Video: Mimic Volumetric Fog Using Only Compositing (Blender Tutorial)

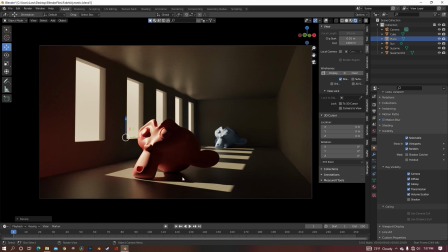4:07 And now we can see the light coming in. Now what you need to do is make a new material for your plane and change it from principled to emission. And again, you don't have to do exactly what I do because you're gonna change the emission strength to whatever you need,
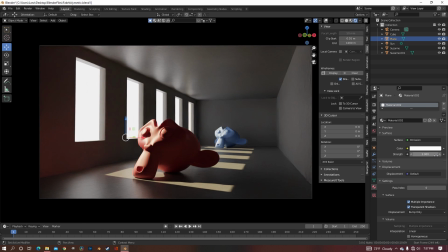4:25 but I'm just gonna do about 3. And then also make it a little tan like I did my sunlight. Okay, now that we have our plane in place, we're going to re-render your image.
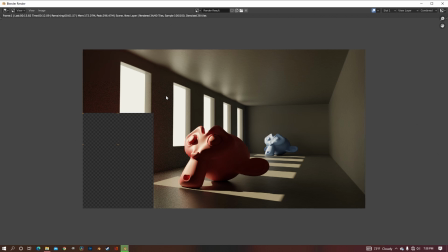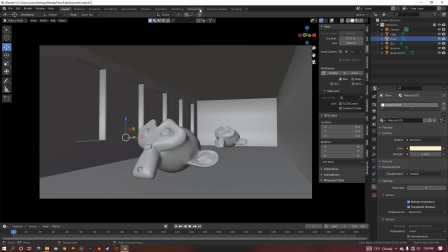4:46 Okay, now back in compositing,
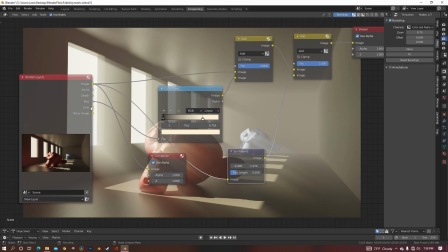4:50 instead of putting the image in the sunbeams, we're going to use this emit pass and put it in the sunbeams.
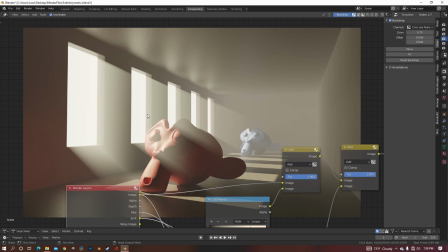4:58 And now instead of taking all the highlights of the image, it's only making sunbeams from that emissive plane. So instead of getting the stretching on the monkey heads and every highlight in the scene, we're only getting it from the windows like it really should be.
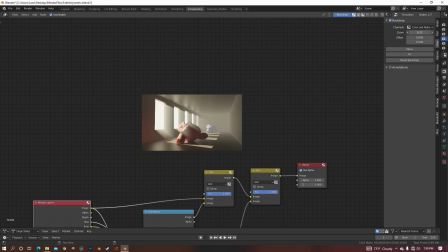5:14 And now that I've fixed that, I'm gonna try to line everything up just a little bit more.
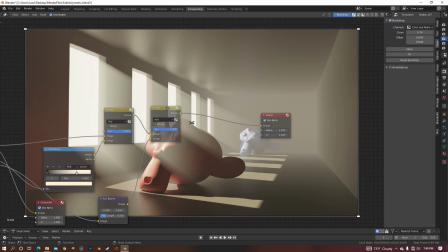5:18 Now that we have fog and sunbeams in, we want to add in a glare node. Because if you've ever seen fog on a normal image with normal volumetric fog, it creates a bloom around all your light sources. So we want to replicate that, of course. So change the streaks to fog glow.
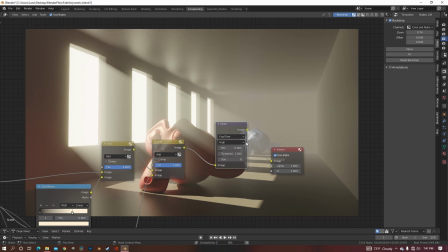5:38 I just like to put the quality on high because why not, but you can do low or medium.
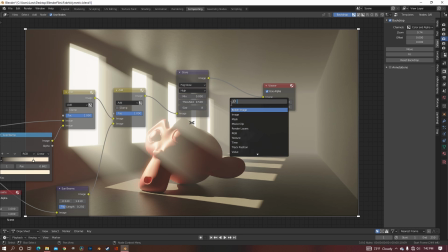5:43 Now this last step is completely optional, but you can add in a bokeh blur to the very end.
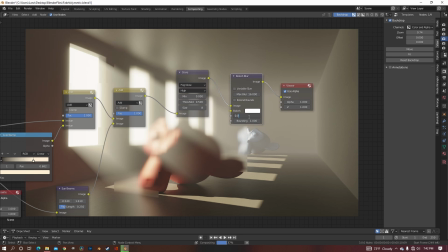5:49 Just bring the size down to like 0.05, something very low, because you don't want a lot.
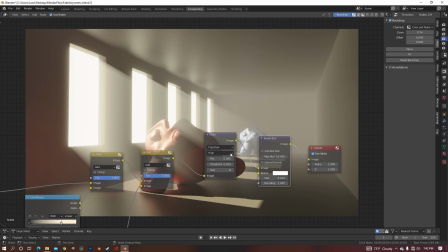5:56 But I just think that fog tends to kind of blur things out a little bit,
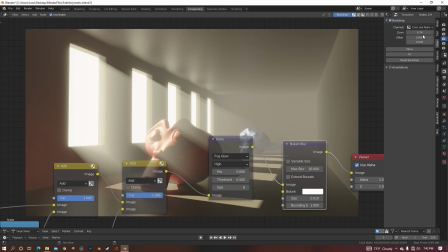6:02 so adding this blur kind of just
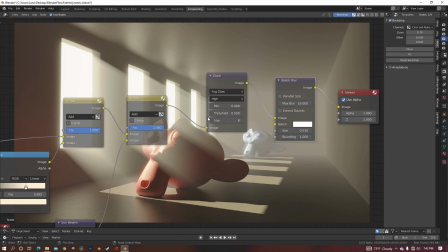6:06 makes everything look a little better, in my opinion, but you don't have to have it because you may not like it in your scene.
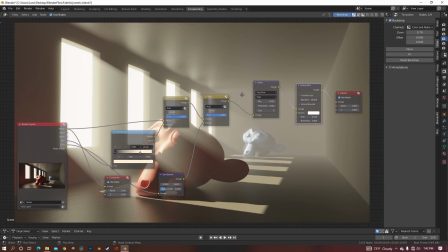6:13 Okay, so that's pretty much it.
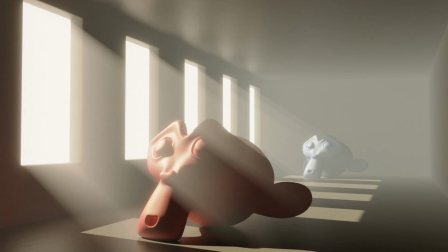6:15 You might have to adjust certain things accordingly to what you're trying to make, but that's basically all you need to do.
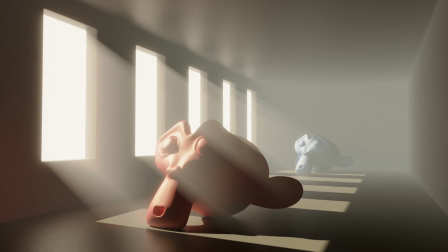6:22 So, hope you learned something from this. I hope you can use this, and thank you so much for watching.